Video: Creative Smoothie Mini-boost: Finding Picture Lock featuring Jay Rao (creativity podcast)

Hey guys, John again from creativesmoothie.com, where we help you boost your creativity and create impactful experiences. I'm here again with the returning guest, Jay Rao. As you saw from before, he's a filmmaker and usually works in Vietnam, but what are you doing here? Well, I'm here to finish off some of the online editing for the film we spoke about last time And we're just gonna put some of the finishing touches with my online editor Ryan And then once we've got locked picture, I can focus more fully on the Music and where we're gonna put it in the film So then I'll start to have meetings with the composer and we'll start putting in the music editing it seems like it's been a ongoing process of revision Yeah, it's it's more of a back-and-forth type of process almost like writing which is you know, they say Writing is rewriting, you know Tell me about it. So basically editing is re-editing kind of because We've been going myself and Ryan my editor. We've been going back and forth on Some small sequences how to perfect them Do we want to show this or do we want to show maybe not too much and let the people who are watching it? Think more about the scene this way, you know every little edit every little cut makes a difference in how the viewer You know is the viewers experience Okay, so today is another session you and Ryan are gonna sit together and watch another cut Yes, the film and what was the title again? I forgot the title of the film. Yes. Well, you shouldn't have forgotten because it's unforgettable Unforgettable oh man Just playing around with you, buddy. Okay. Okay, so we'll take a look at the latest cut and We'll catch up with you in a bit.
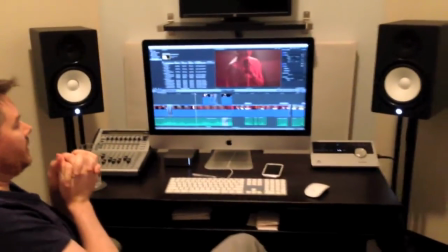(2:07)
Or the bedroom scene, right? The bedroom scene, yeah. Bedroom scene. I think it just depends on which way you want to go with it.
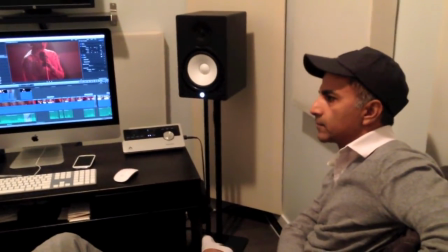(2:15)
I don't think that's an area of problem. It's just of taste. Yes, exactly. Absolutely.
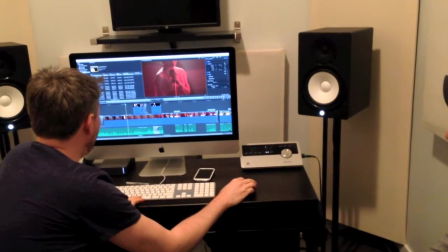(2:20)
But for this one, so you know how we're talking about what are we doing as far as the music and how are we going to fade it out?
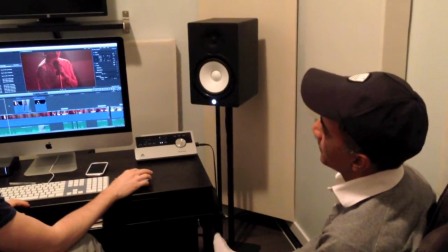(2:29)
It's like a fantasy. So I was just playing around with it. and you can see what you think but
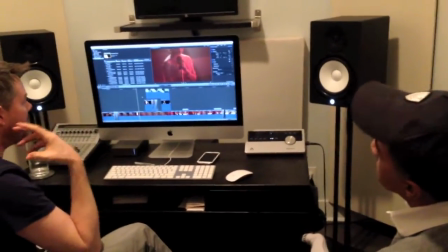(2:35)
when he closes his eyes and it's completely black background
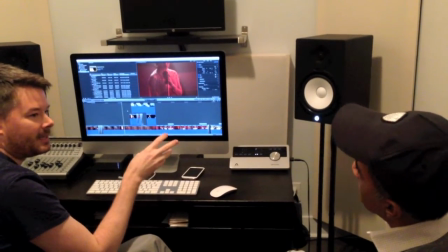(2:41)
you know that obviously symbolizes that we're inside his head yes so i
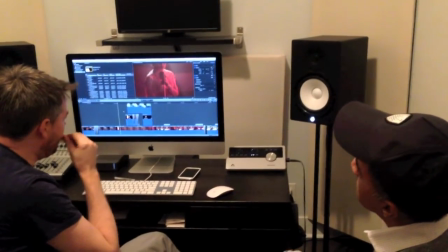(2:47)
thought let's take it just one step further maybe and i just threw an effect in
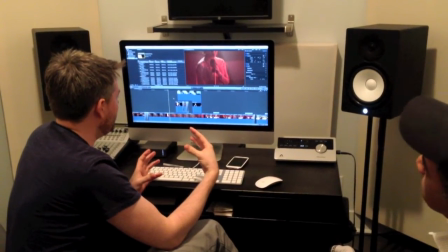(2:51)
there anyways and see what you think it just makes it a little bit more dreamy and a little bit more surreal um let's have a look at at least one other point or maybe even two like at the beginning and maybe i don't know maybe at the end i don't know but i
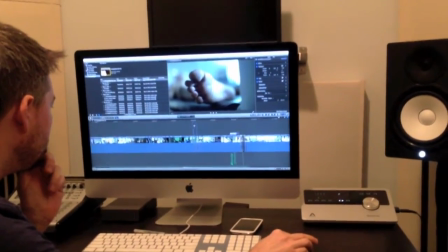(3:07)
do like that psychedelic type of effect whether it's a smoke effect or something else i do like that yeah
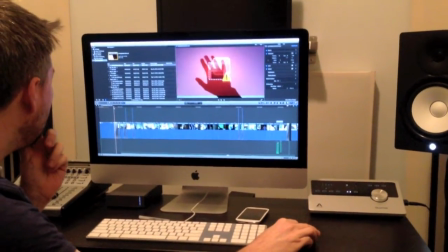(3:16)
it could work over top of the title as we fade into his hand
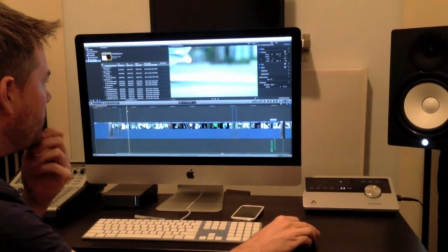(3:23)
i just feel that these ones are probably like we just saw probably too quick that you wouldn't really understand because
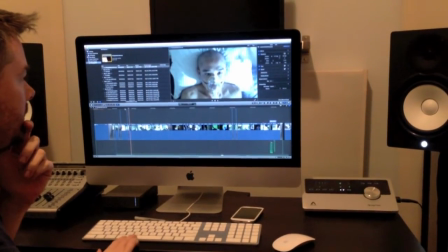(3:29)
you're already trying to take him quite a bit for those well maybe we don't need to see it during the flashbacks yeah right maybe we can just see it during the title and then we come into it and it's just as it is and then we see a little bit more when we get to that lounge scene mm-hmm
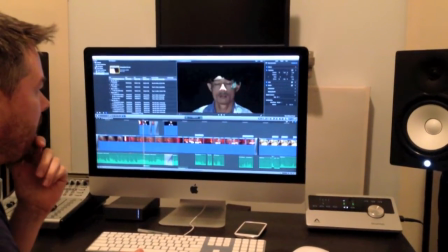(3:49)
yeah I like it I think it's kind of cool with the color grading you know actually, it'll look a lot better too.
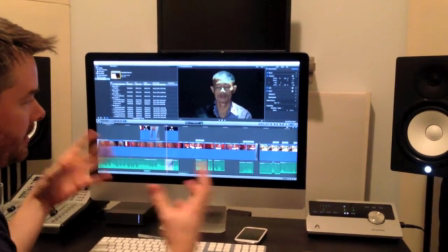(4:01)
Yeah, throw the reverb on there, give you a good idea, like it's, it makes it sound a bit more cavernous. Yeah, yeah. I like that. But it's been kind of quiet with no music all throughout the beginning.